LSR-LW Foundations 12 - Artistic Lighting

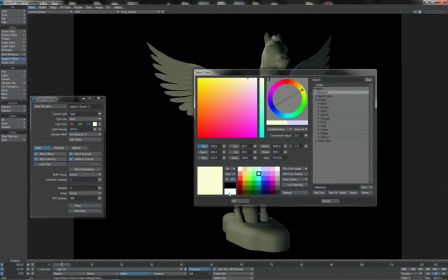In this case I'm going to come off to the same side as the key. Make this light white, and I'm going to make it very,
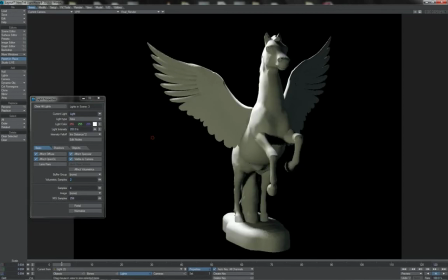very bright indeed, whilst also making it quite sharp.
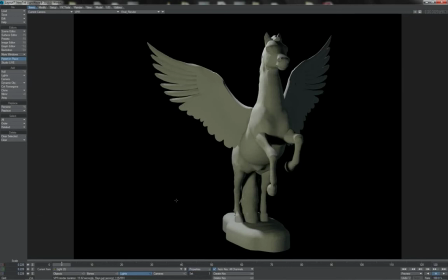And there you go. It is, of course, nothing particularly special, very quick, very simple little 3-light setup, but we are catching some shadowing in here without having too much overly harsh shadow.
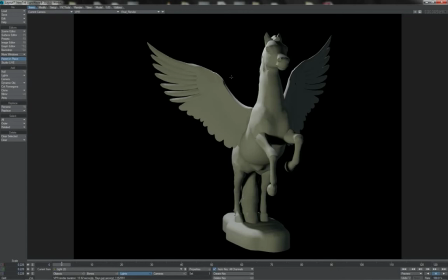We've got some of these bright lines that are helping to pick out and display our form and our shape, and we've got a bit of contrast going into the different colours there. We give our surface just a touch of specular to help accentuate some of those highlights a little.
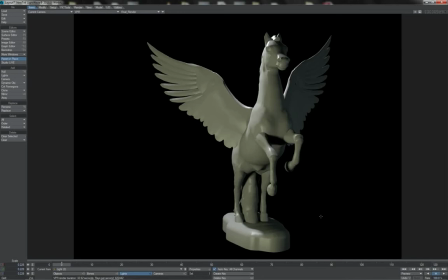And there we go, a simple render, simple lighting setup that's got a bit more interest to it than just a plain flat lighting would have. So I hope you'll have a bit of an explore through different lighting techniques and how to
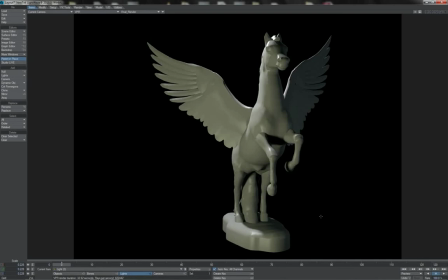create different senses of scale or mood or senses of a space with different lighting, and that with that you'll have a crack at getting more creative with your own projects.